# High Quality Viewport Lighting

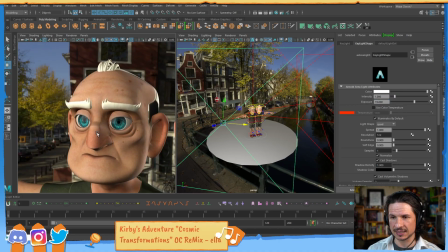1985s
So I might have to turn this up to 19 to get that kind of nice contrast in the lighting there.
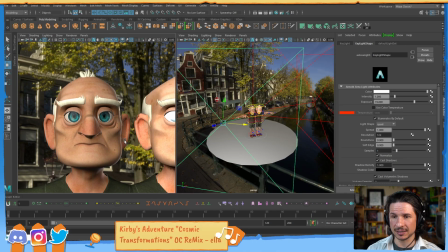1996s
But yeah, it's just a matter of pushing all of those elements.
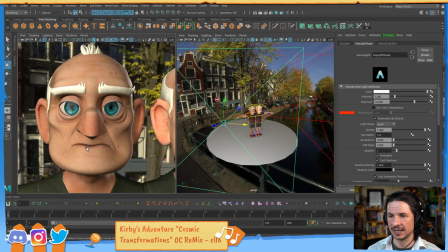2002s
I would do the clothes as well, all of that. Do the teeth, the tongue.
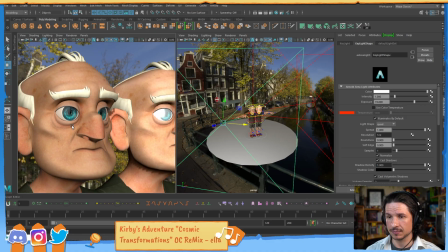2011s
It really does make a difference. Now for the mouth, one thing I like to do.
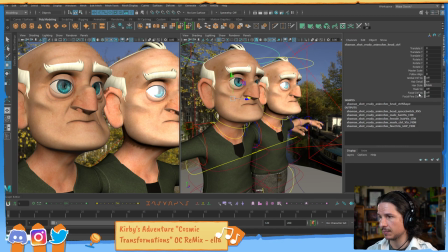2018s
So this is going to be a little different. And I do this for two things. So let's turn on the facial controls. So in the mouth, when you have a character open their mouth, it can be very
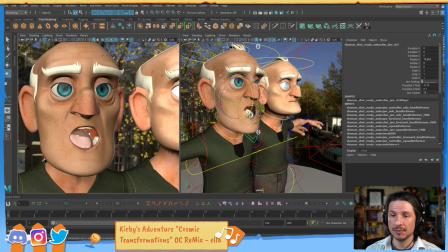2035s
not visually interesting, because look at the inside of his mouth. It is pure daylight in there. And unless you go through a lot of trouble to get shadows to hopefully work, it's just not going to make good visual information.
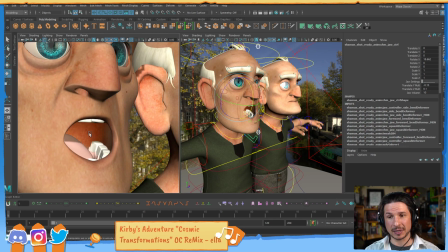2057s
So instead, what I like to do is I like to make the inside of the mouth darker. So to do this, let's actually zoom out here.
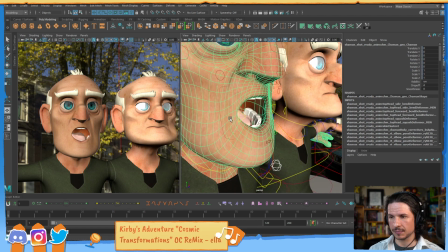2067s
So to do this, what I'll do is I will select the inside faces of the mouth.
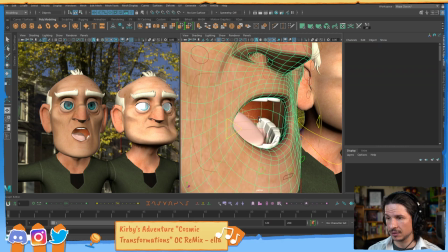2073s
So just select faces.
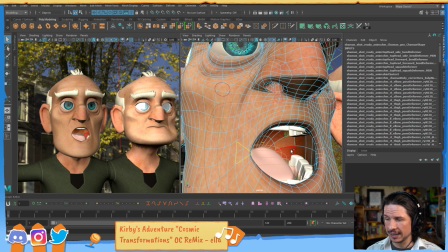2076s
Click on one face way down in the throat, and then hold down shift and double click on the face next to it to select an edge loop.
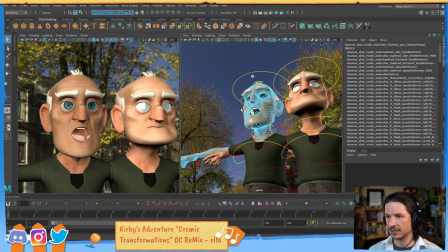2084s
This will select the entire loop in that mouth all the way across.
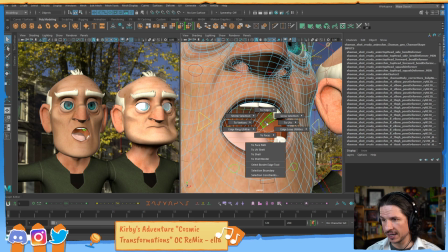2089s
Now hold down control, right click, and go to grow selection and grow.
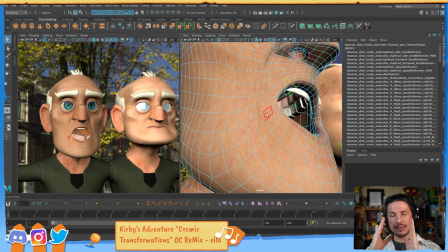2094s
What that does is selects all the edges or all the faces next to your selection.
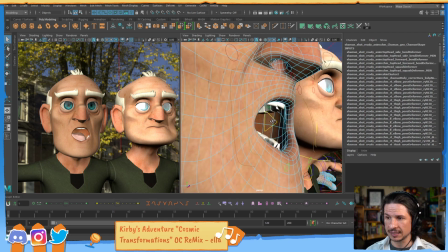2101s
Now I can just hit the G key, as in gorilla, to repeat that command,
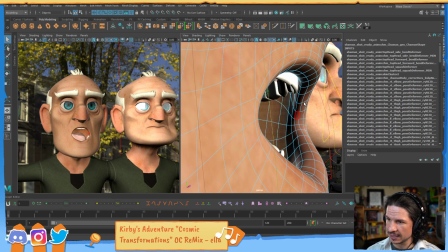2106s
and I'm going to just do it until I get right around to the lips.
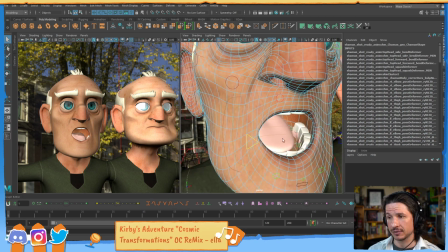2111s
Not too far, but still inside the mouth. Next, right click.
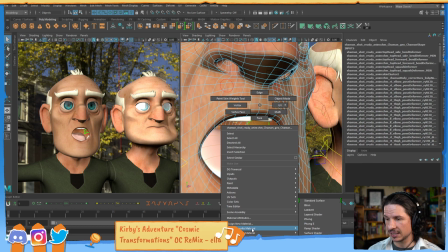2118s
I'm going to assign a favorite material. I'm going to apply a surface shader to it.
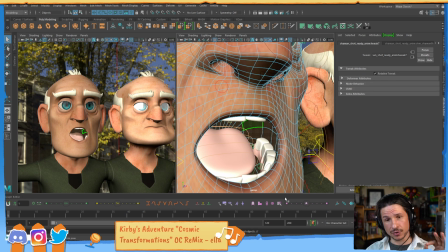2124s
A surface shader is a material that is pure color. It doesn't get affected by any lights whatsoever. It's just pure. And in this case, I want to make sure that it is going to be black, which it is.
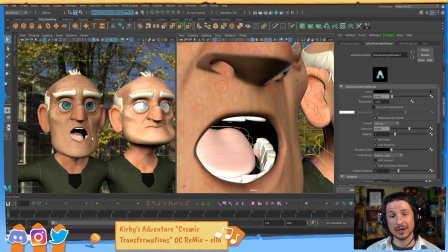2139s
So what this means is now whenever the character opens their mouth, we just see shadow right in their mouth. Pure shadow, nothing else. This is going to make things look a lot nicer.
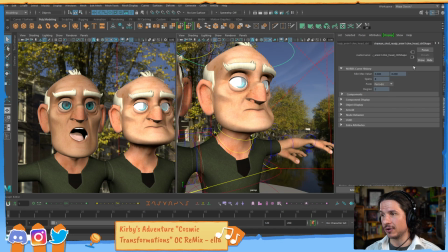2154s
So when you have your character talking or doing anything with their mouth open,
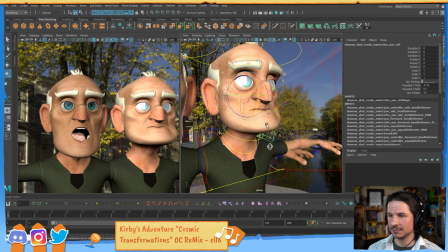2160s
it's just going to be a little bit more visually dynamic than this. You can see how the teeth really pop and how even just the whole face tends to pop a little bit more compared to this one where it's just kind of more skin tone.
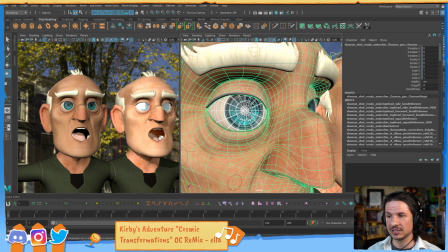2177s
Now, the other thing I do with that is I also apply this to the eyes. So I'm going to take the eye lenses here.
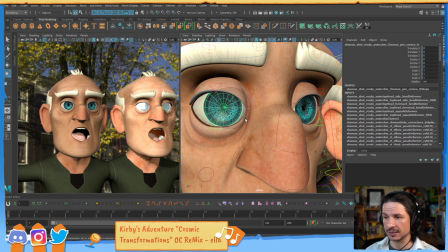2184s
I'm going to hide them. Just hit Control H to hide them temporarily. And I'm going to select the eyes here.
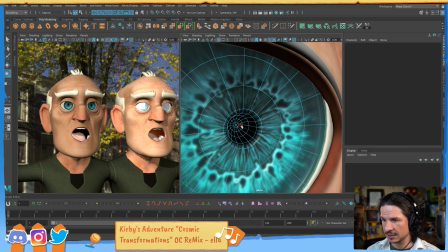2192s
I'm going to select the inner portion of the eye.
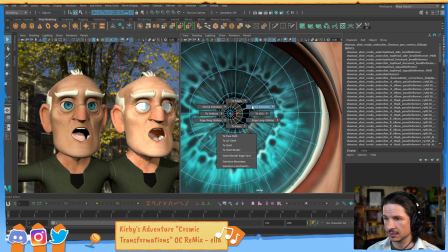2198s
So once again, select all that, grow selection, and just like so.
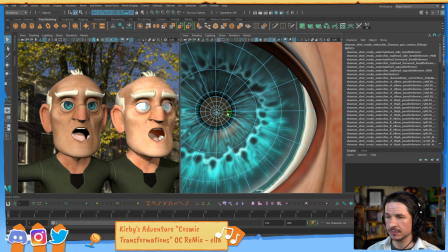2208s
So I just want to select those faces in there. And let's open up our hypershade.
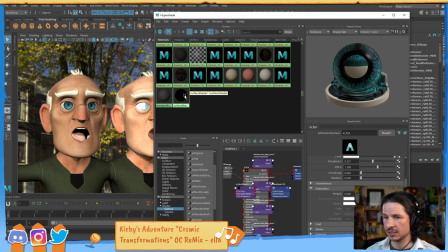2216s
Find that surface shader and assign material to selection.
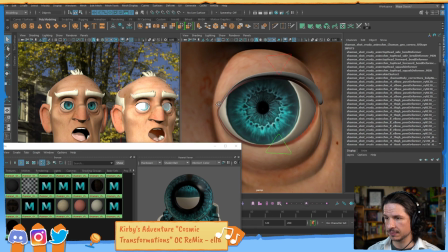2222s
I'm going to do the same on the other eye. So you can see it on this side.
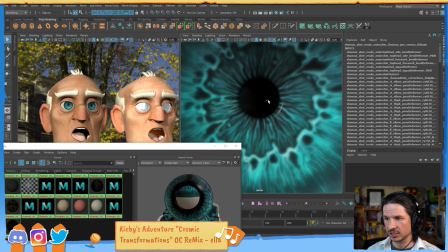2227s
See how there's this little reflection here and this glint right in the center of the eye?
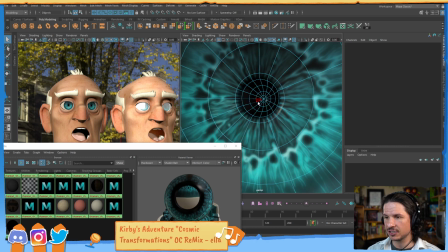2232s
Eyes don't have that.